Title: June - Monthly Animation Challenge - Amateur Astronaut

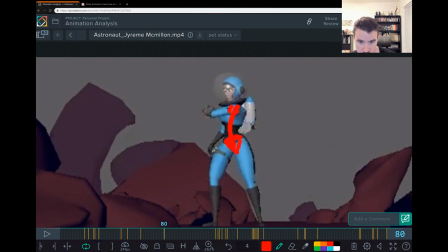(24:01)
chest and bring the chest up and you could i guess you know do like an ass pose or you can just go straight back you know to show that she's very confident
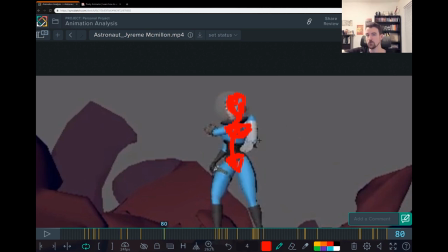(24:16)
she knows what she's doing and you'd also want to bring her arm up to check the radar or the timer or whatever it is um in a manner that's very confident very snappy you know not like super slow and casual because then maybe she's sleepy or if she's like you know uh she could be drunk if she does it in another way.
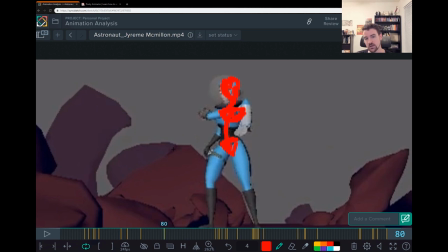(24:35)
So you really want to think about how she moves to sell the emotion. And that's why you have to learn body mechanics and really practice that before you get too worried about acting because it's difficult to sell the acting if the character doesn't move in a way that sells that emotion.
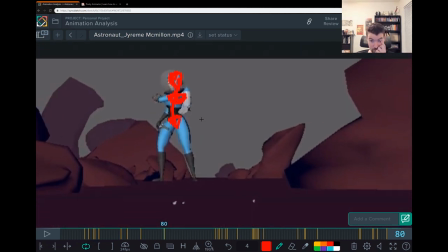(24:55)
Half of it's the pose, half of it's the way that you get into the pose. So we have that confident posture now. now we get to see her really go from this very overconfident astronaut into
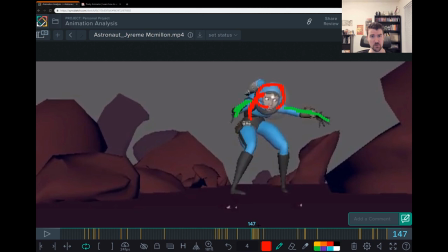(25:12)
oh no i don't know what i'm doing which to me adds a lot more humor to your shot uh that that character progression you know we really feel the intensity a lot more
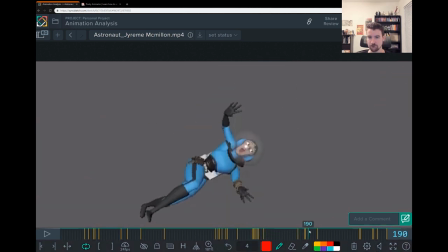(25:22)
that way um through here
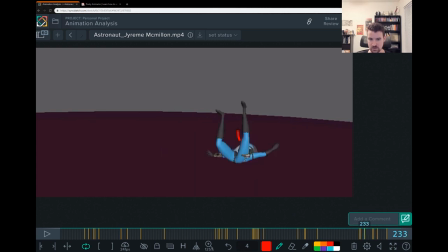(25:30)
again i already talked about the jetpack's importance on the story you know if the jetpack is on we'd want to
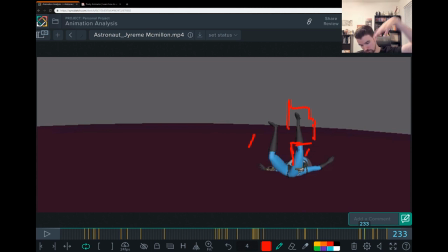(25:35)
see it like burning her like squashing not burning her but like uh pushing her into the ground if it's still on and if it's off then she just gets planted there uh you could also like put her head through the ground you know if we could see more of the side of her face what side of her side
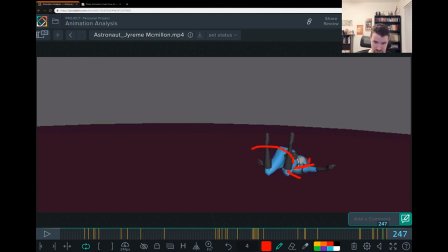(25:55)
of the character we can see like her helmets like stuck in the ground and she's you know just buried there um but you want to ask yourself is this really the funniest thing that i can do is this a great ending right now she basically
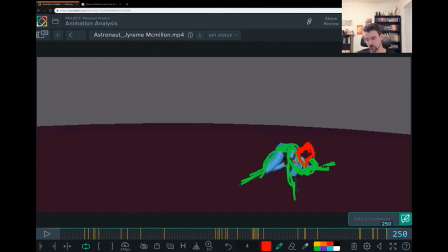(26:11)
she's confident she loses control and then face plants and she's knocked out but you know if you think about the looney tunes um wiley coyote when he fails he doesn't just fail and
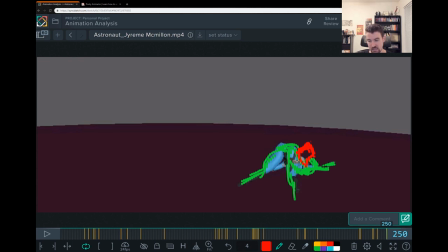(26:28)
like he doesn't get the roadrunner he fails and he gets blown up by the dynamite the 3000 ton boulder crushes his head or he falls 5000 feet and and then you know and then things happen or he just you know um some other some
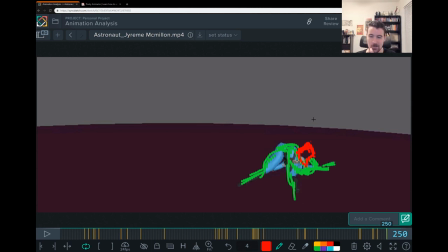(26:43)
other uh some other explosion happens um it's the crazy exaggeration that takes it up a notch and makes it really really funny as opposed to just doing and poof slapstick the character's knocked out um when i first saw this what i thought was why not have we've
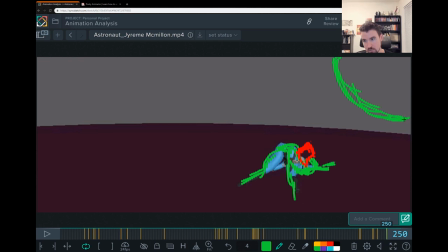(27:04)
we've got this jetpack we've got it malfunctioning why not have the earth or something here and she's on the moon and there's low gravity and so the jetpack shot her up into the air
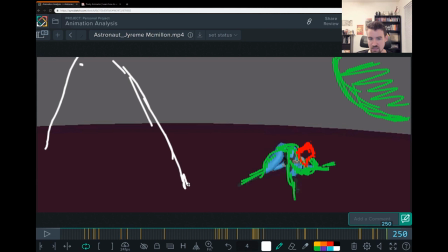(27:20)
turned off she lands and then here because it's still in view it kicks back on we see the flame turn back on and then she's um so basically it turns back on and then it can launch her back into outer space because the gravity is low on the moon and she can be
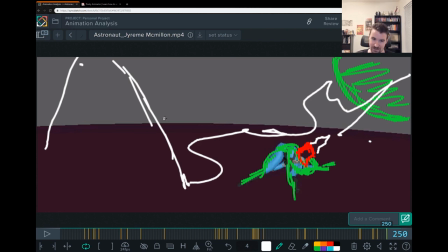(27:39)
headed towards earth you can have the wily coyote thing where it's like you know and she turns into like a little speck because she's going so far away and you can have all kinds of fun you know with like how the jet pack turns back on and then launches her in this direction
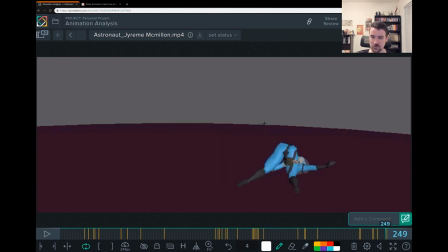(27:57)
right um so it could just be like it could be so it's like side to side and then launch into the air or it could be like and then shoots her up uh into the air uh you could also have
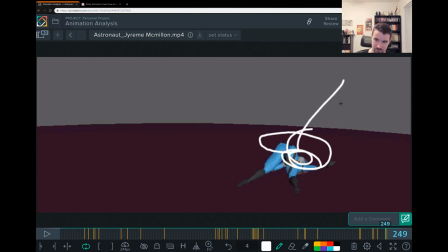(28:14)
like a spinning and then launches high into the air and you can get her like facing back towards camera no
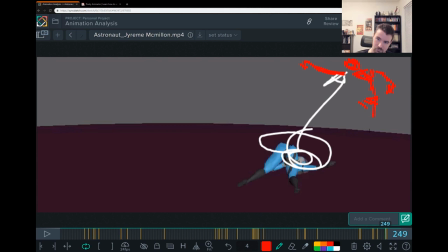(28:32)
i don't want to go to the earth so you can have like i know that's a beautiful drawing you can have that kind of like dragging behind like the jetpack's taking her and she can't really help it you know jetpack could be something like this so
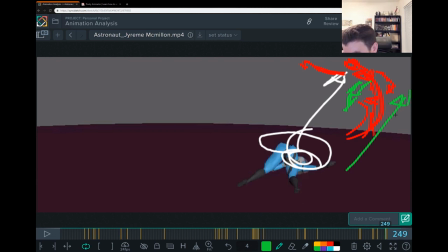(28:51)
i think that would be really hilarious and then you just get this this like her launching back and she turns into a speck and then you've effectively made an awesome demarill shot if you were able to pack in all those mechanics in there to sell the acting to sell the forces um and
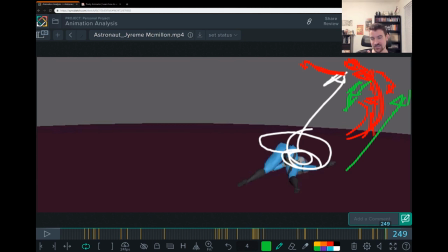(29:09)
and then you implemented some of these story ideas i think you would have a fantastic demarill shot but if you're sick of it or if you want to just go back and face it you know six months down the road and then make that timoreal shot when your body mechanics are better or
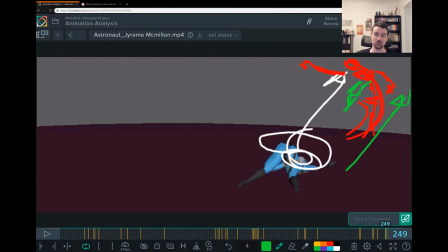(29:22)
something like that do it if you want to move on go for it just whatever you do keep up with practice because you're getting better every month and i believe you're doing the new ninja challenge here jeremy so i can't wait to see how that develops and i can't wait to see everyone
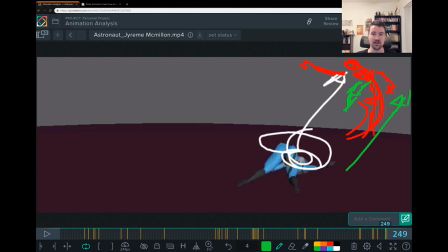(29:38)
else's animations as well these same tips can apply to you and your animations on how to make them better and how how you can get better so so that you can reach your dream studio and work on those dream movies and games and stuff.
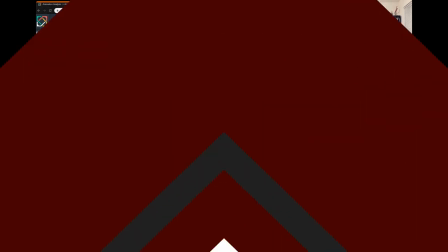(29:52)
All right, hope you really enjoyed that. Later. I really hope that you enjoyed that critique and you learned a lot from it. If you've taken part in these monthly animation challenges, I look forward to seeing more of your work. I hope you keep it up and I can't wait to see how the progress shows from month to month as we keep doing these. And if you haven't taken part, by all means, you're welcome to join the Facebook group for free. just check the description below on how you know you can take part in the next one and who knows maybe i'll be showcasing your your animation uh next month and i'll be doing an in-depth
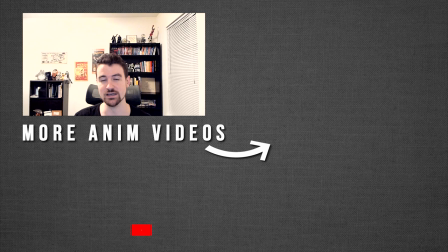(30:26)
critique on your stuff on how you can become a better animator so until
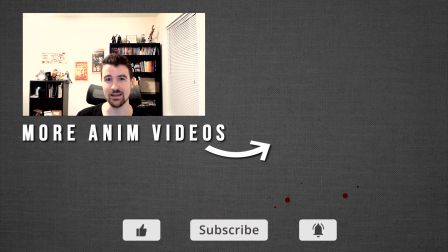(30:31)
then i hope you have a great time animating and i look forward to hopefully seeing you soon